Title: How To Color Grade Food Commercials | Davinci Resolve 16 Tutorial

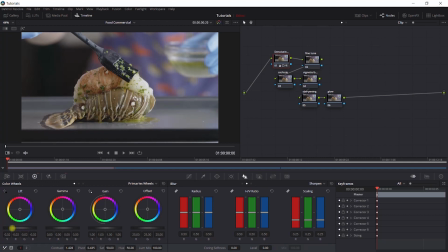So around here we want to crush our blacks a little bit and crank up the highlights, not so much, but around here is fine.
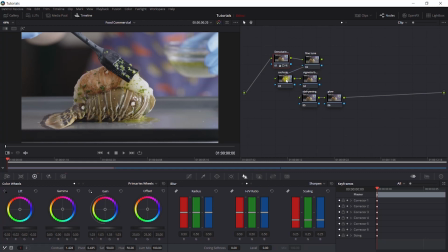Yeah, this is good for now. So we're going to come to our look, saturation and look. Still in our primary color window, we want to increase the saturation, not too much but sufficient to make the colors pop.
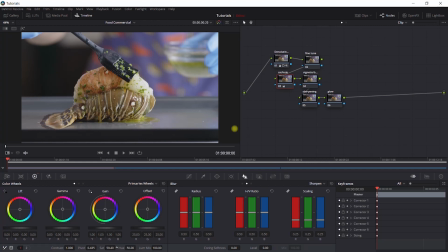So 60-ish. Yeah, and we want to just add a little red in the highlights not so much, just a little of it.
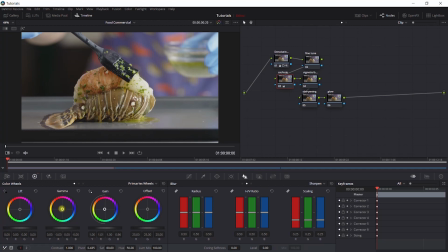In the gamma as well, we want to put a little red there, somewhere around orange. Yeah, and then we'll come to our lift
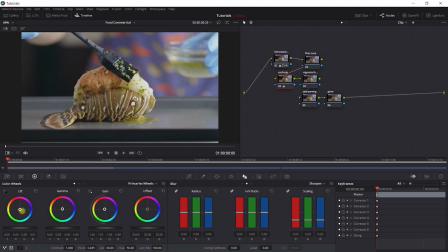and nudge this towards the tail area, blue tail area, just to add a little contrast to the overall image. And as usual, I want to crush my blacks on this one just a little bit so I don't have tail everywhere.
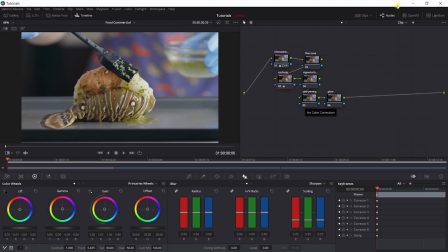This is looking good. This is looking good. I'm just going to reference this a little.
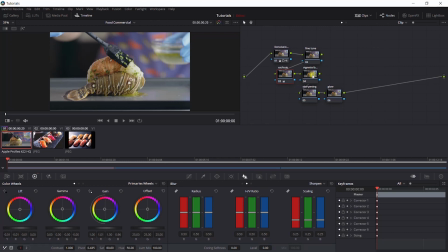We are still going to come back to this, but I want to work on my vignette and blur.
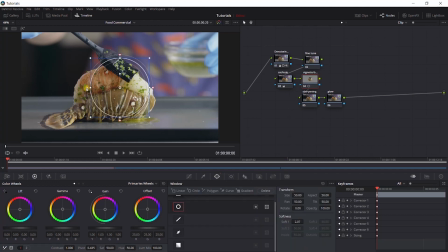So I'm going to go to my power window and draw my ellipses just around my subject. Now the camera didn't move around in this shot, so it's a pretty static image. We wouldn't need to track this like we would have done if the camera had moved about.
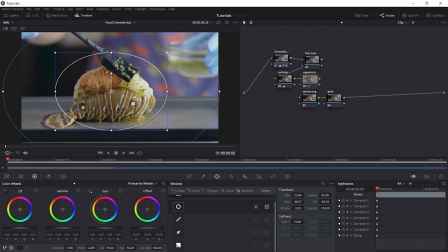So just keep this at around the middle. And we want to invert this. Then drop our gain, our gamma, and a little bit of our lift,
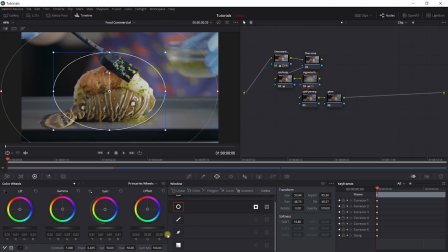just so that we draw the viewer's attention into the main object of deliciousness. Softness is good, but I want to increase that just a little bit. Now we want to come to blur.
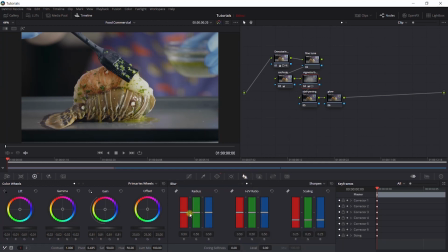This is inverted, so it's just going to blur the exterior parts. Click on here, click on blur, and let's see how far we can take this. Yeah, this is beautiful. Somewhere around here is fine.
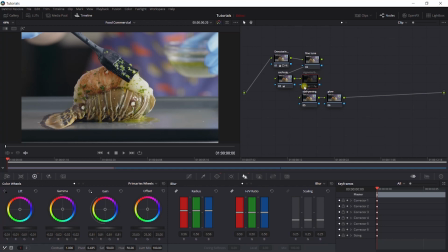If I take this off, this is before, and this is what it is now. This is before, and this is what it is now. Good. So before we do the sharpening and glow, we want to come back to
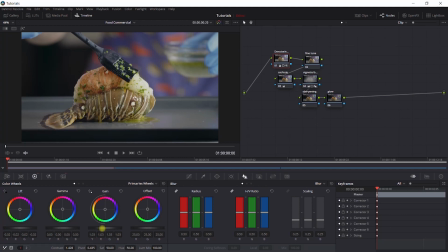exposure and make this a little bit more inviting to the eyes. So let's crank up the white some more and open up our shadows a bit more.
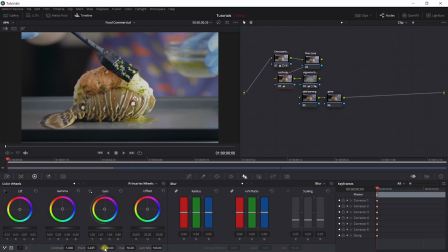This is looking better. We want to come to our saturation and look and just punch in more saturation.
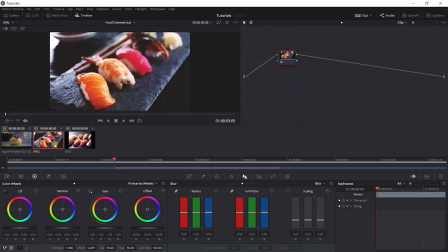Now you'd notice if we check out our reference footages just how punchy these reds are with a sharp contrast to the background.
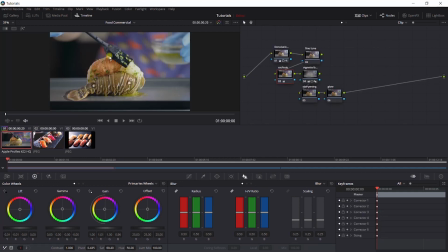And if you look at our fish or whatever this food is, you'd notice that there's a green cast to it.